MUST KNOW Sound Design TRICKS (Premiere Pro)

Like for instance, coffee dripping in the cup while I was making it. If we would record all the sounds at the same time while shooting, the dripping sound would probably be unhearable.
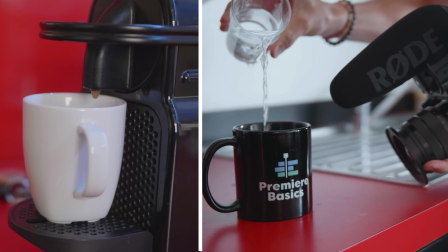260s
With our technique, you won't have this problem as we can control everything into the smallest details. To make our audio sound as if they were actually there, we're gonna need some effects. Our footsteps sound a little bit too bassy, so basically unnatural.
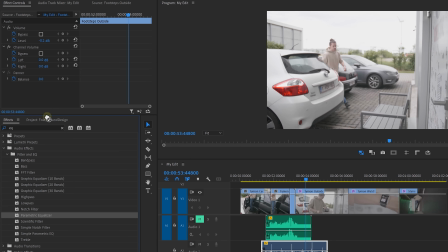273s
Simply search for the parametric equalizer and drop it onto your clip. Navigate to the effect controls and open up the EQ.
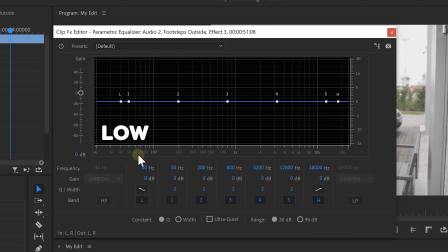279s
Now this is called the frequency spectrum. The low frequencies are located on the left, the highs on the right, and the mids, of course, in the middle. Now to turn down the bass of my footsteps, we need to cut away the low frequencies. Create a high pass band by clicking on this button and dragging this little square to the right until it sounds right.
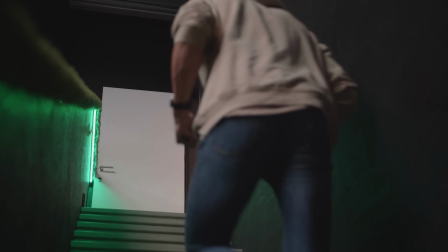295s
But be aware because you don't always have to do this. For example, when you're running on a wooden staircase, this sounds more bassy in real life,
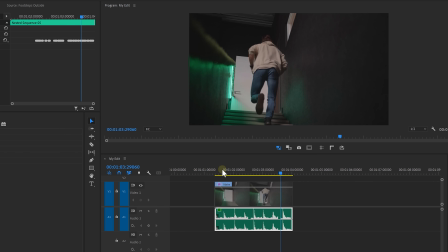301s
so we're not gonna cut away the low frequencies. Now, this shot takes place inside our filming hall, so there's a lot of echo there.
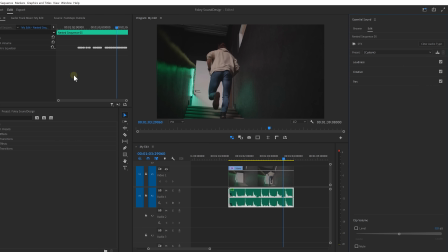307s
To recreate that effect, open up Essential Sounds from the Window drop-down menu. In the Creative tab, you can add reverb.
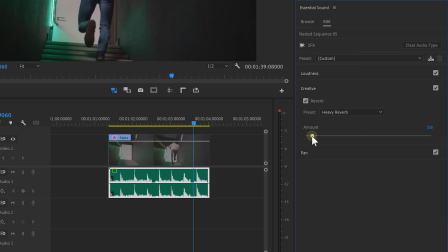312s
Add a subtle amount of reverb so that it doesn't sound like it's recorded in a big church. Sounds amazing. Another way to really enhance your sound design is to use panning. What's that? Let me explain. You can take a sound and send the signal to the left or the right.
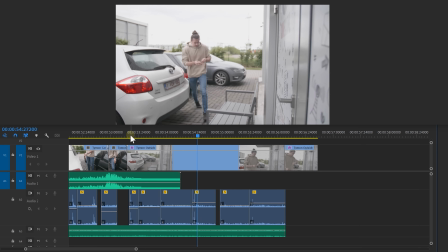327s
Now we can also automate that. Look at me walking from the left side to the right side of the video. Let's drink it.
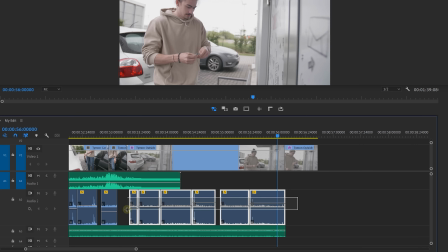333s
To change the panning of the audio, select your footsteps audio clips. Right-click and select nest.
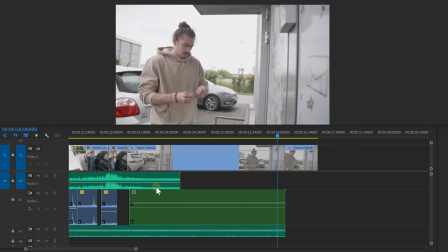339s
Give it a name and hit enter. Now right-click on this small effects icon. Navigate to panner and click on balance.
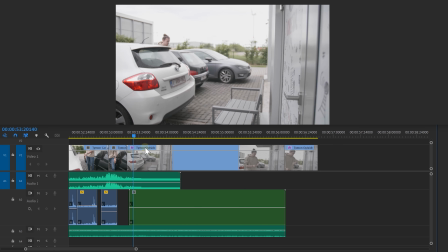344s
Nice. Now go to the beginning of your clip, where I'm at the left side, and right-click while holding control. This creates a keyframe. Drag it up to pan your audio to the left. Don't overdo this, because then your audio will only play at the left side of your headphones. Next, go to the end of your clip, where I'm on the right side, and create another keyframe. Simply drag it down, and there you go.
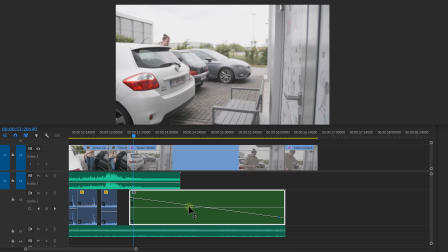362s
Premiere will follow this line we just created, and our sound will go from left to right. Now it sounds way more realistic.
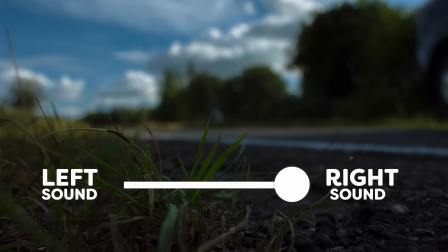368s
This is also done in movies, by the way. For example, when a car is going from the left to the right. And that's how easy it is to create your own Foley sound design.
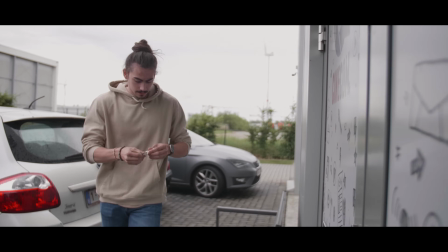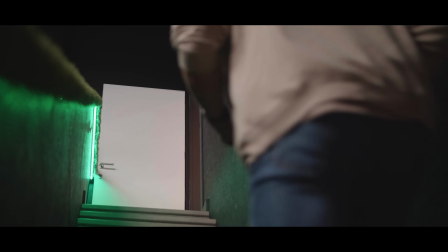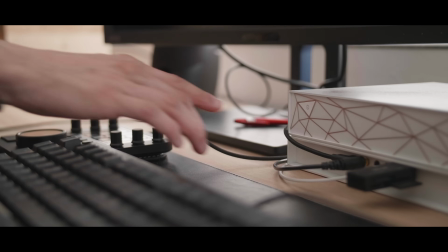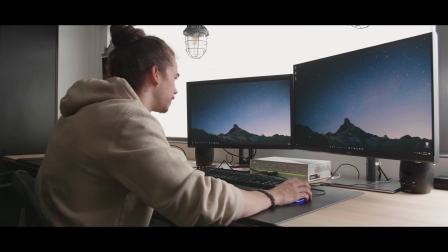Like the video if you learned something new, because the YouTube algorithm will really appreciate that, and you're also helping the channel grow by doing so. Thank you guys so much for watching. Thank you, Licked, for the support, and it's so cool to say this out loud for the first time. Stay creative. Now, Jordy always says that there's a cool video on my left, so definitely check that out. And of course, don't forget to subscribe if you want to see more awesome Premiere Pro tutorials. Though, I gotta do something weird to leave the set, or...
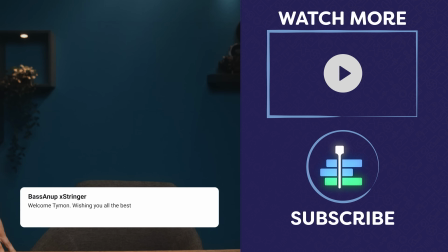439s
Or what? Or how does it work? What do I have to do?